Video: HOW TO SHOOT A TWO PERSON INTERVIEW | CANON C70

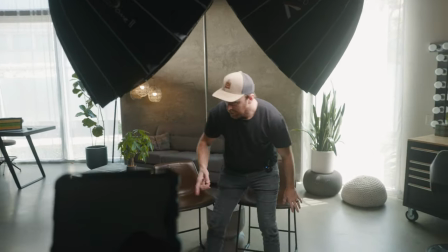It's boomed out over and then we have the exact opposite lighting setup and so on this side it's the exact same setup is it aperture 600d
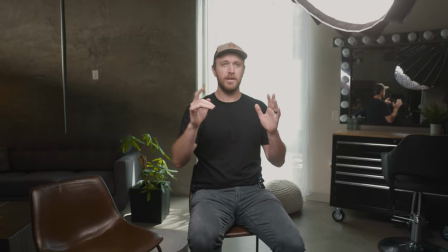as well through a light dome too boomed out over and what's kind of cool is that it gives this sort of big wrapping light this is really
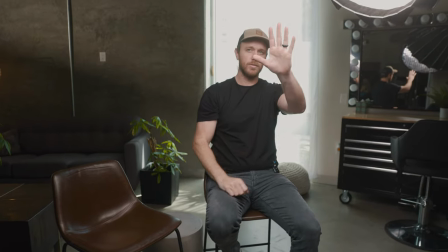my key but this one kind of helps wrap it across my face a little more and does the same thing on the opposite side you can
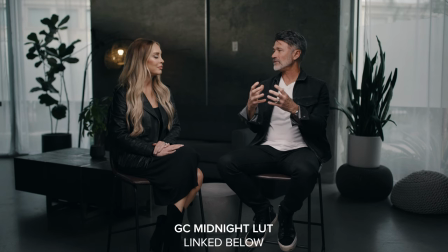imagine when i'm all insert a shot but this is my key light here and then this one kind of just wraps it just a little bit more
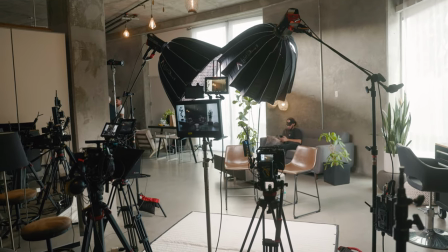so it's kind of a cool little effect there one of the things we did do as well is we added in a background light so So if you actually notice, there's like a little slash of light,
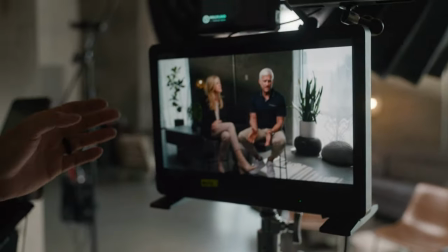I'll put it on screen as well.
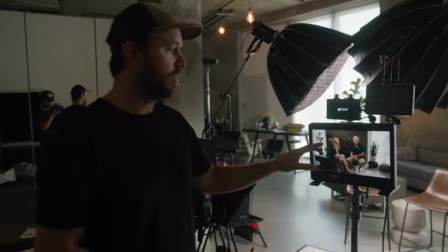But what's cool is it basically makes it so it's not just a flat gray wall, it adds kind of a cool little slash and it really breaks up the background.
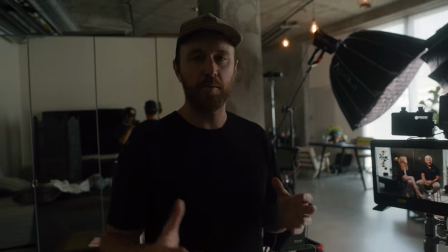I'm usually looking, I've talked about this before, but I'm usually looking for contrast in the shot.
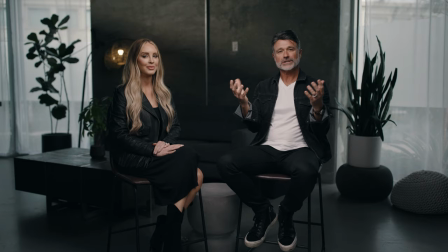Now all that really means is that you have some stuff that's light, some stuff that's dark, light, dark, light, dark, kind of repeating patterns.
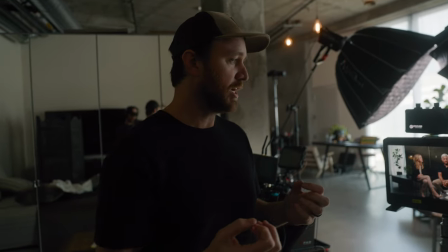So it's a way to create visual interest in your shot and just make your subject pop a little bit
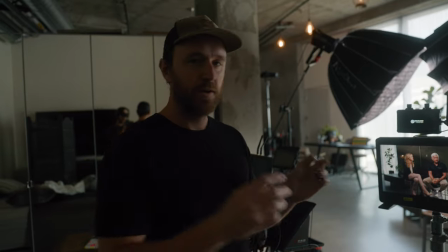more so your eye is naturally drawn right to their face and their face stands out.
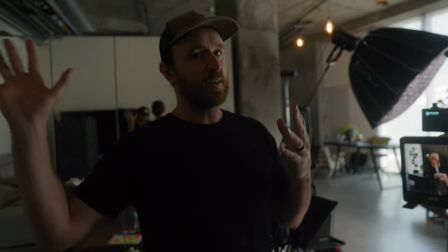It's not like their face is right next to something else that's really bright and so it draws your eye there.
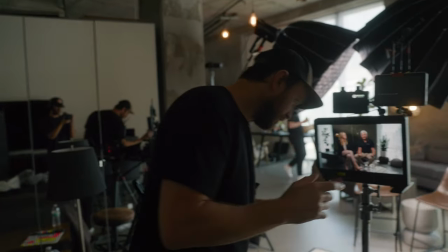So that's one cool thing. One cool thing that I don't like about this monitor is it always unmutes itself.
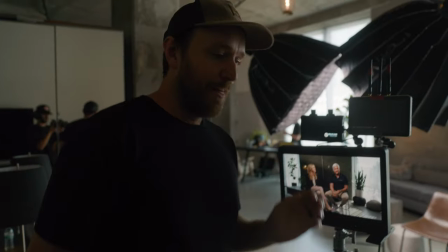So I'm going to go ahead and mute that. But other than that, let's see, what do we forget, Rob?
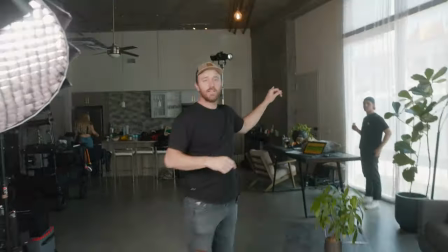We forgot our spotlight. I think I talked about it, but the background light, that's Aputure 300D up there and that's running through the Aputure Spotlight. I absolutely love that light. If you don't have a spotlight yet, they're expensive and it sucks to buy. However, they make a huge difference in creating visual interest in what can sometimes be not so exciting backgrounds. Last thing I want to talk about is set design. This is a really critical thing. This set did not look like this.
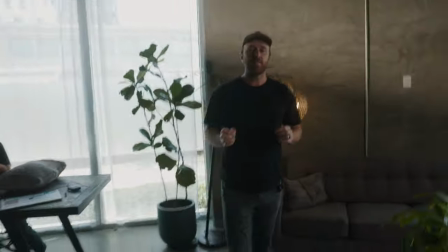If you want to jump around this way, this set did not look like this when we got here. This is Ryan our director. If you guys don't follow Ryan's channel, I'm putting this thing on the screen right here. Ryan is an amazing channel, amazing cinematographer.
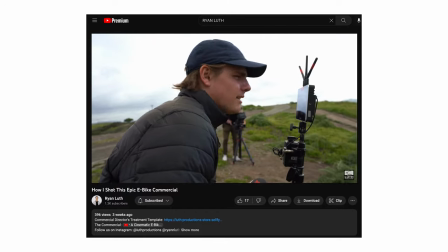He went to real film school. Amazing cinematographer right here. Thanks, man.
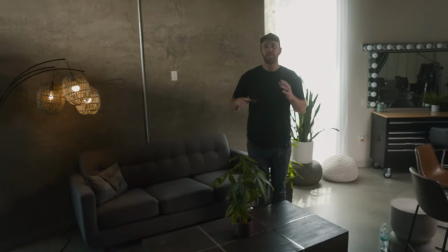So last thing I want to talk about is just basically set design. So the set didn't look like this.
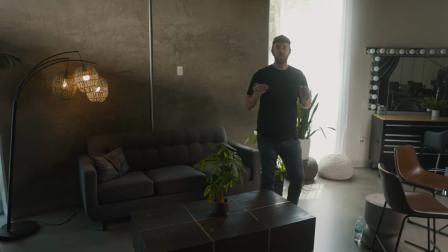We basically we wanted to create depth.
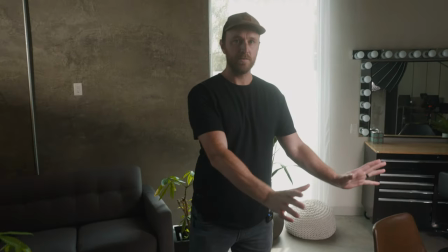And so how you create depth, one of the ways is you pull your subject off the background and you separate the background make the background further away that's
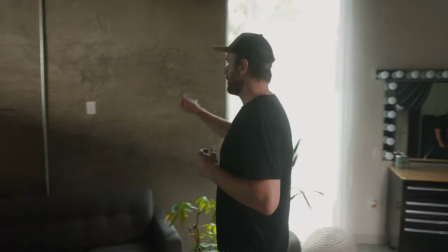one thing how you get the blurry background effect basically so one thing we did here is we brought this lamp in that was just in
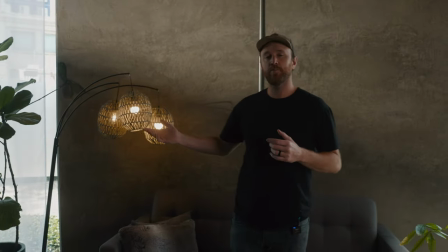a different place and people talk about this in film sets they'll call them practicals it just means it's a practical light it's not
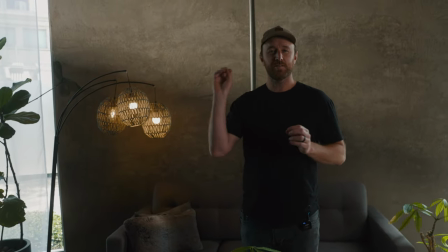like a film set light it's a light that's actually in the shot what that does it creates a little pop of light and yes they're tungsten where all my other
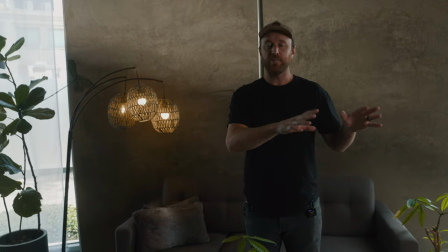daylight all my other lights are daylight. They're like the cool blue 5600.
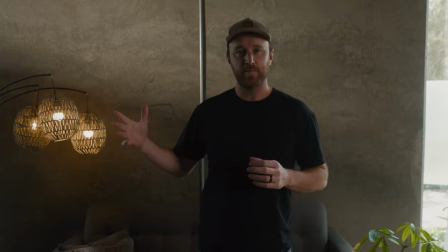These are like 3200, but it doesn't really matter because it's not affecting my subject in a major way, but it's cool because it creates a little bit of a color contrast as well.
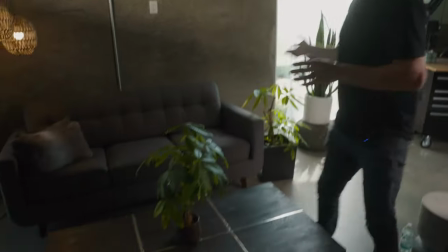So that's a nice thing. Also, I really love just personally, this is a personal preference. I love having green plants on a gray background.
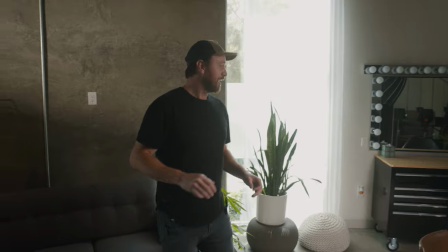That's just something I like. There's no like film advice with that. However, yeah, I think that's it for the set. I think that's If you liked this video, consider hitting that subscribe button. See you in the next one. Take care.